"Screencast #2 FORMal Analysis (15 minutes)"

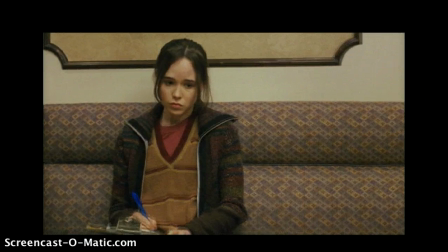(8:17)
But one thing hasn't changed. The dolly in still conveys her growing realization by gradually enlarging our subject in frame.
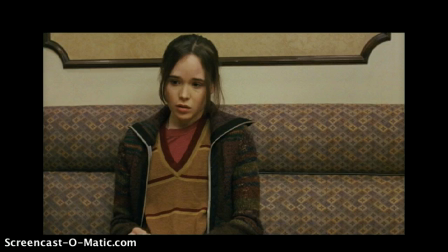(8:27)
What makes the end of the sequence especially interesting and effective is something we don't see. We might expect to witness the moment Juno decides to act on her decision to call off the procedure, but we don't see her cover her ears, throw down her clipboard, or jump up from the waiting room bench.
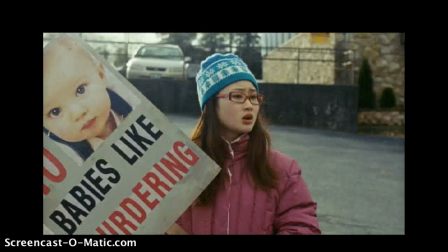(8:43)
Instead, the sequence suddenly surprises our expectations by jumping ahead and dropping us into a slightly different time and space,
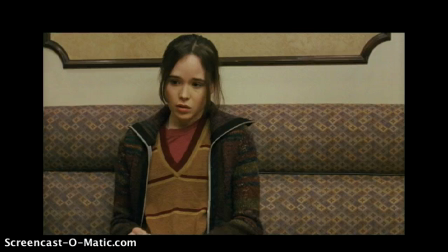(8:51)
back to Su-Chin chanting in the parking lot. This jarring shift helps us feel Juno's own instability at this crucial narrative moment.
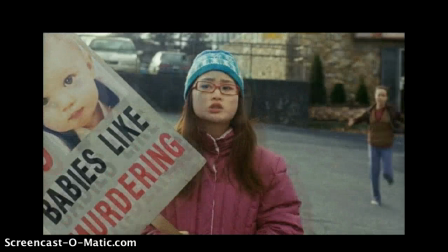(8:59)
And before we can get our bearings, the camera pivots right to reveal Juno bursting out of the clinic door in the background.
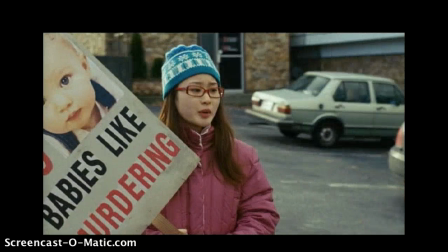(9:06)
Juno races by Su-Chin without saying a word, but we know what she decided and why.
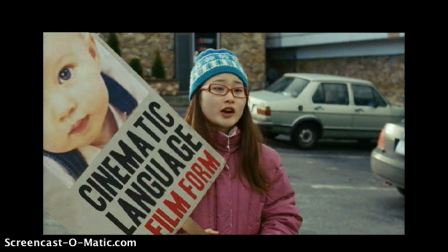(9:12)
Cinematic language, film form, has already told us. And the formal analysis we just finished helps us to understand just exactly how it conveyed that meaning.
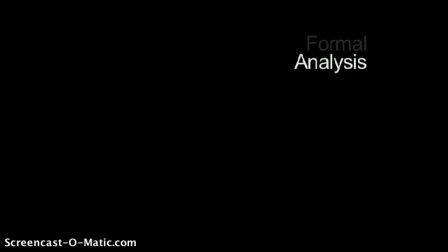(9:25)
But of course, formal analysis isn't the only way to dissect a movie. There are many other legitimate frameworks for analysis. These alternative approaches analyze movies more as cultural artifacts than as traditional works of art.
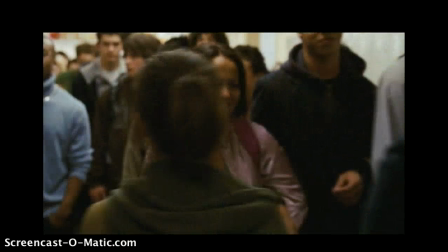(9:38)
They search beneath the movie's form and content to expose implied and hidden messages that
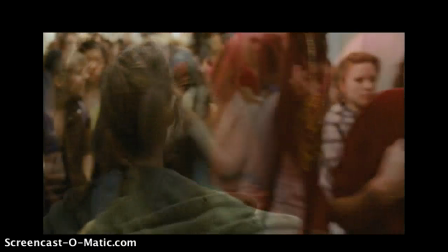(9:44)
inform both our understanding of cinema's function within popular culture and the influence of popular culture on the movies.
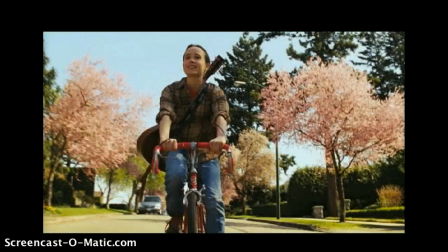(9:50)
For example, Considering the protagonist is the daughter of an air conditioner repairman and a manicurist,
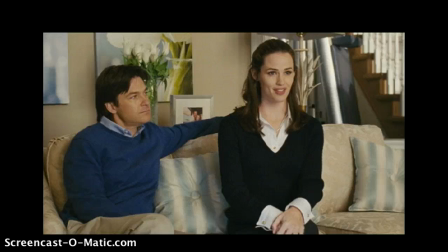(9:57)
and the couple she selects to adopt her baby are white-collar professionals living in an oversized McMansion,
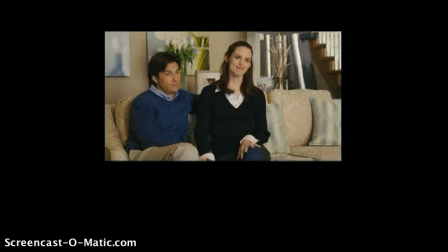(10:02)
a cultural analysis of Juno could explore the movie's treatment of class.
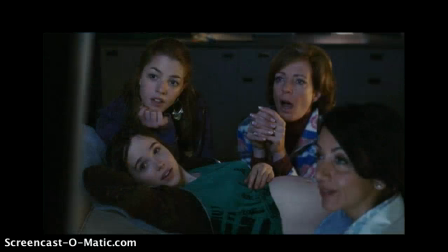(10:07)
An analysis from a feminist perspective could concentrate, among other elements,
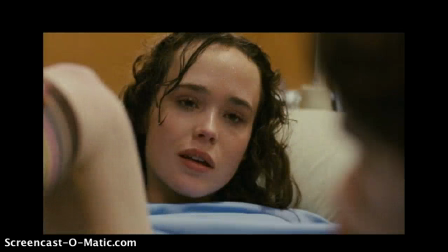(10:12)
on the movie's depiction of women and childbirth, as well as the depiction of the men in Juno's life.
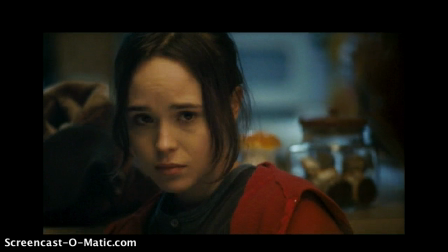(10:20)
Such an analysis might also consider the creative and ideological contributions of the movie's female screenwriter,
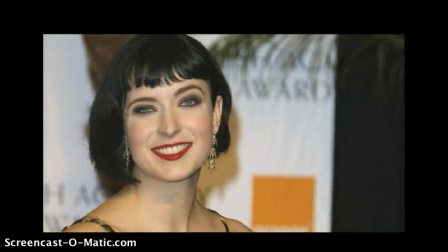(10:26)
Diablo Cody, an outspoken former stripper and sex blogger.
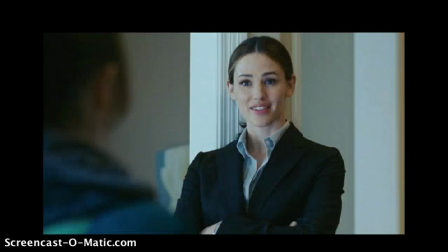(10:30)
A linguistic analysis might explore the historical, cultural, or imaginary origins of the highly stylized slang spouted by Juno,
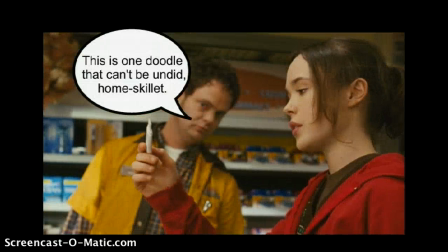(10:39)
her friends, even the mini-mart clerk who sells her a pregnancy test.
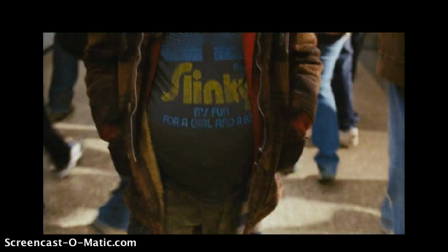(10:44)
A thesis could be, and probably has been, written about the implications of the t-shirt messages displayed by the film's characters,
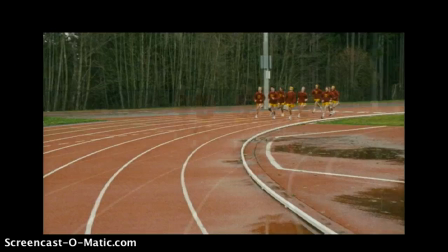(10:53)
or about the implicit meaning of the movie's running track team motif. Some analyses place movies within the stylistic or political context of a director's career. Juno's young director Jason Reitman has made only one other feature film, Thank You for Smoking,
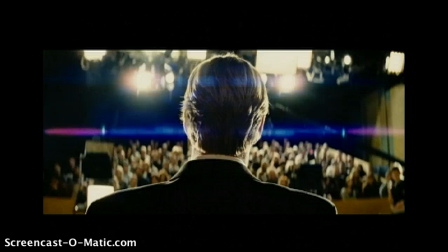(11:07)
a satire whose protagonist is an enthusiastic spokesman for the tobacco industry.
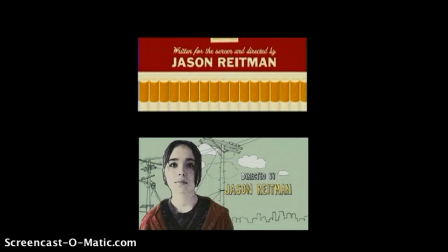(11:12)
But even that very short filmography provides opportunity for comparative analysis. Both of Reitman's movies take provocative political stances, gradually generate empathy for initially unsympathetic characters,
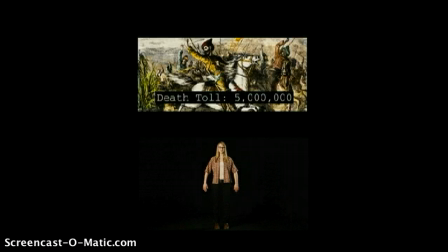(11:24)
and favor fast-paced expositional montages featuring text, graphics, and first-person voiceover narration.
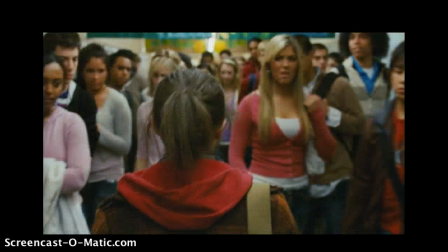(11:31)
Another comparative analysis could investigate the history of society's attitudes towards
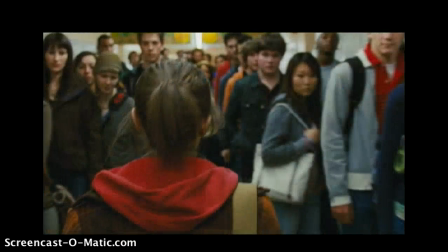(11:36)
illegitimate pregnancy by placing Juno in context with previous films about the subject.
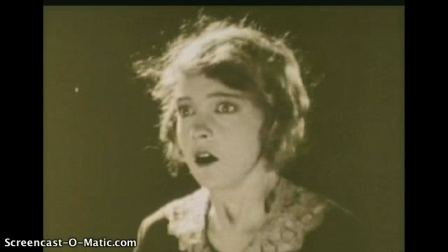(11:42)
From D.W. Griffith's 1920 silent drama Way Down East, which banished its unwed mother and drove her to attempted suicide,
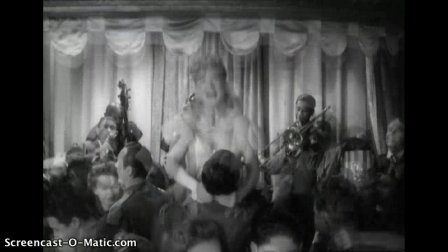(11:50)
to Preston Sturges's irreverent 1944 comedy The Miracle of
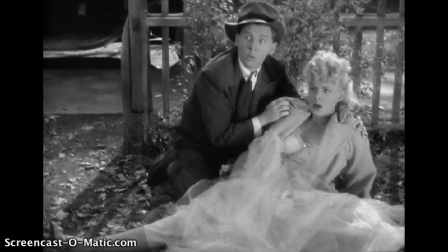(11:55)
Morgan's Creek and its mysteriously pregnant protagonist Trudy Kochenlacher,
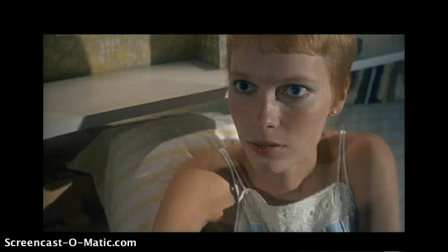(12:00)
to another mysterious but ultimately far more terrifying pregnancy in Roman Polanski's
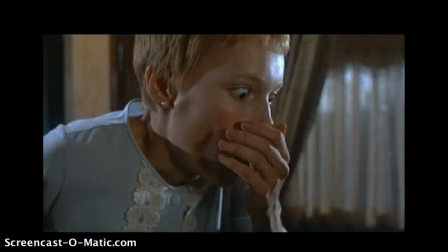(12:05)
1968 horror masterpiece Rosemary's Baby.
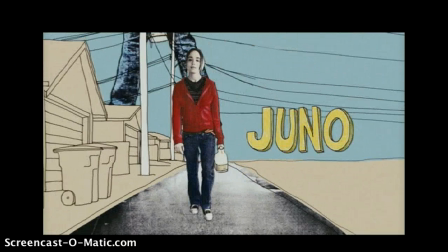(12:09)
Juno is only one of a small stampede of recently popular films dealing with this seemingly ever-timely issue.